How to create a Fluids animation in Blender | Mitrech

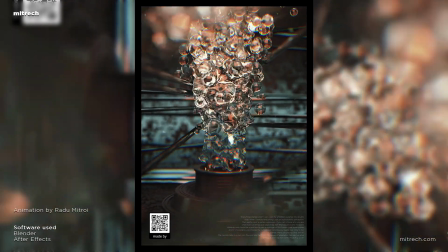path of existence. Then we have a future. Because then, and only then, we take full responsibility for who we are.
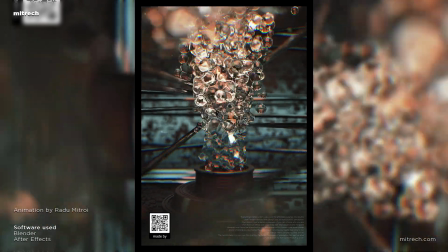Hello there everyone and welcome back to the channel. In this video we are going to take a look at just how easily I have created this abstract render you can see right now.
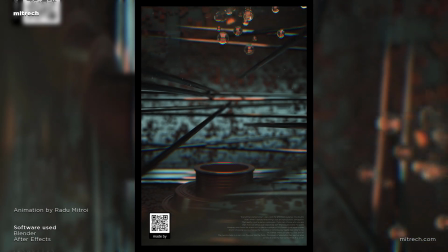It took me around 30 minutes to create this, if not even less.
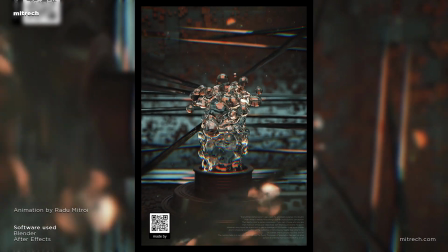And creating this scene is super easy, even though it might look a little bit more complex, but trust me, it isn't.
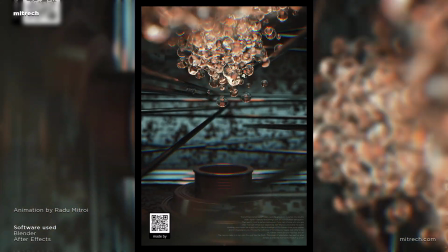So if you are a beginner, you are more than welcome to stay around and follow along with us.
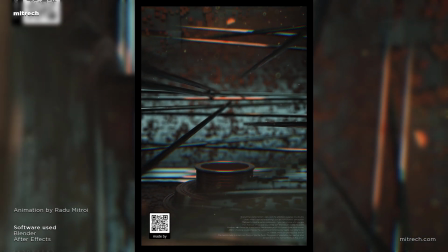But before we go into the actual tutorial, I want to give a word to our own store.
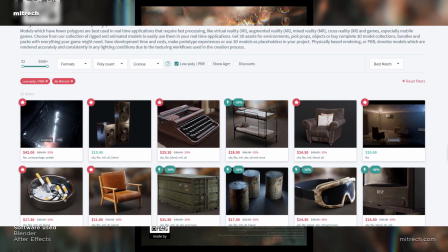So, if you're looking to get your hands on excellent 3D assets,
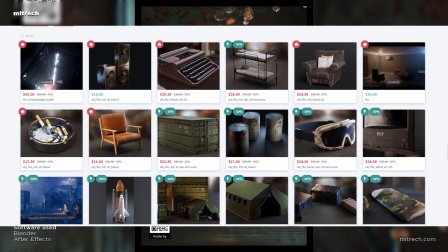specifically designed for video games but not exclusive to that, then make sure to visit store.mitrech.com.
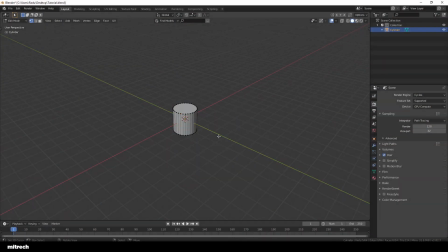Alright, now let's move on with the tutorial. Alright, so I'm starting off with a simple cylinder added into the scene.
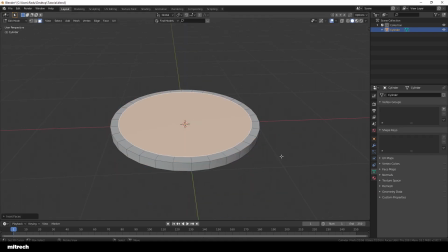I'll make sure that the origin point sits at the bottom of the mesh. I'm using the cylinder to create that main abstract, techy kind of pipe from which the water is flowing out from.
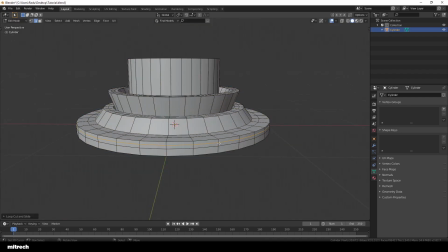This step is pretty easy, you just freestyle a bit with this shape here. I'm just extruding and inserting faces around, nothing more.
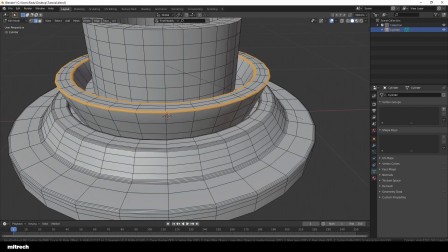Right now I'm beveling all the sharp edges because I don't want any perfectly sharp edge in my object.
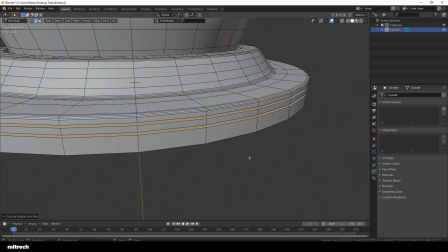And right now I'm simply using some loop cuts added in here, beveling them to create faces and extruding those inwards,
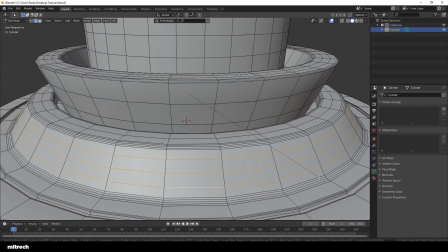just to create some kind of abstract details in here, and then beveling them as usual.
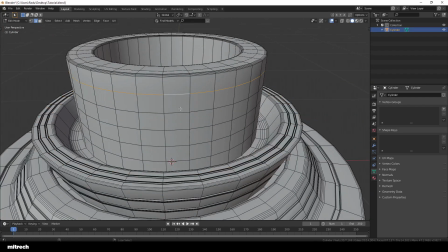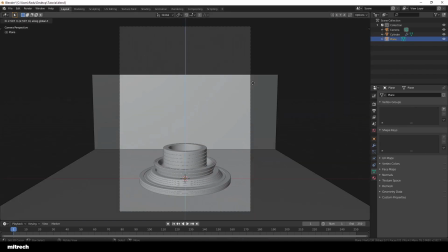Alright, so now that I've taken care of that, I'm adding a new plane into the scene.
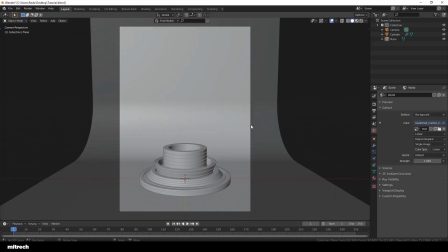This plane will be our backdrop, so I'm simply extruding this edge upwards and then beveling the intersection until I get something that looks like a photography backdrop.
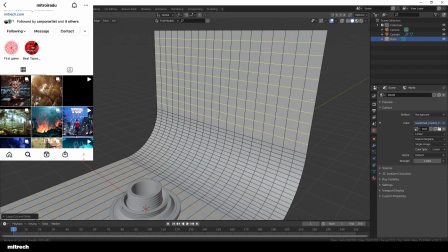Right now I'm adding a bunch of loop cuts into the mesh, and that's because I want to have a bunch of square faces throughout my object.
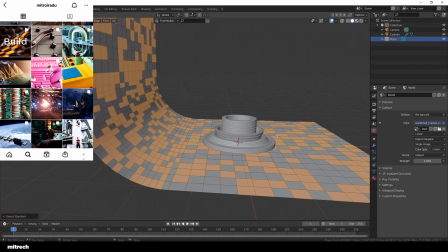I'm now using the select random face feature and then just extrude those outwards.
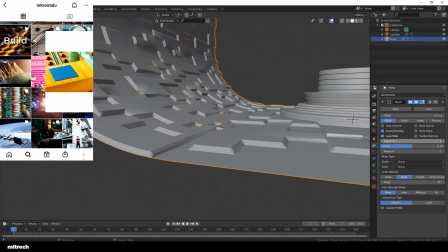This will create an interesting abstract pattern across our backdrop that just adds a bit more detail into the scene.
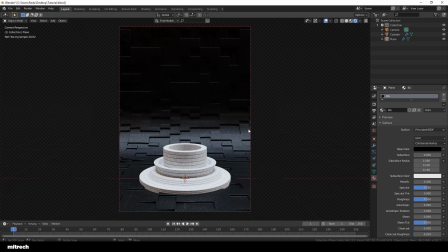I'm creating a simple black material for this backdrop, and then I also create another black material for the main pipe.
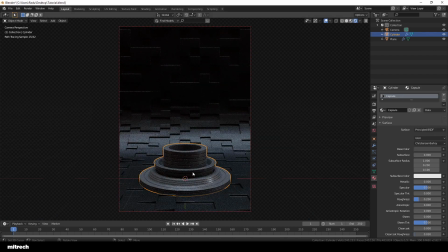Don't forget to add some beveling to the backdrop.
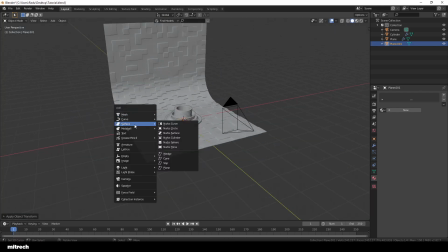So right now I'm creating a plane and I'm going to use this as our metaball emitter.
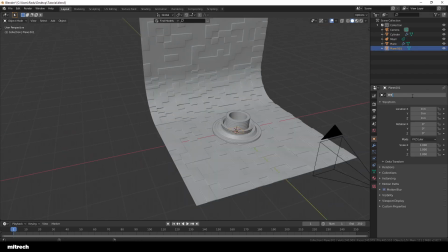The metaball is the object that's gonna create that interesting fluid-like shape for us.
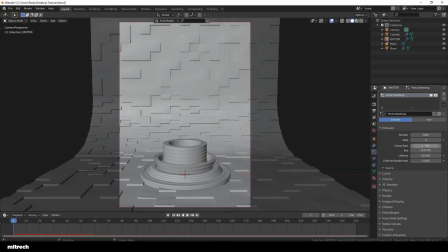I want my animation to be 10 seconds, so I'm setting up my timeline to be 200 frames long, since I'm rendering in 30 frames per second.
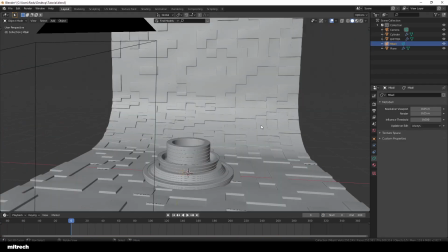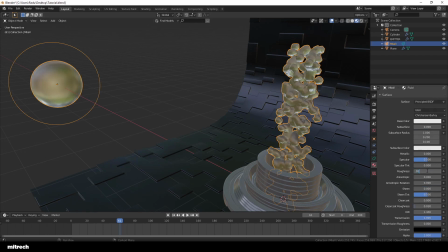I'm now creating a water material, which is nothing else than a principal material with transmission set to 1 and roughness near 0.
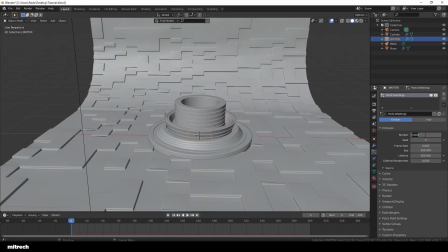Make sure to add some Brownian movement to the particle system.
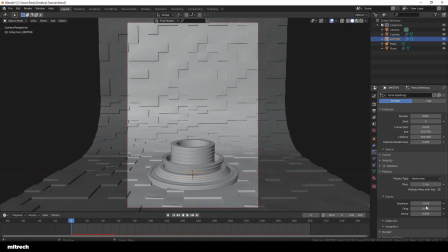This will add some randomness to the movement and you'll get a much nicer result. I make sure that my particle system stops emitting any new particles around the 150 frame mark. I want to give the particles enough time to fly and get out of the frame. That will ensure me that I'm able to get a seamless loop.
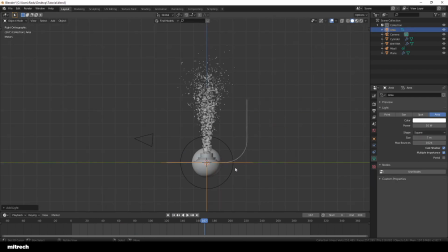I'm now improving the lighting situation, so I'm adding a new area light in the scene and positioning it to light from above.
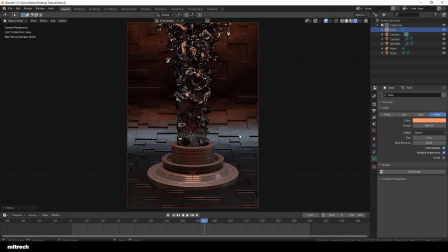This will create some interesting color and highlights, especially on our glass slash water material. I'm playing around with the color and strength as should you. Different scenes require different lighting, so make sure to experiment and get the perfect result for you.
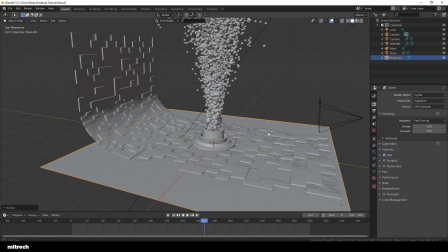Right now I'm using another plane which I'm sizing up by 4 and then just add a bunch of loop cuts.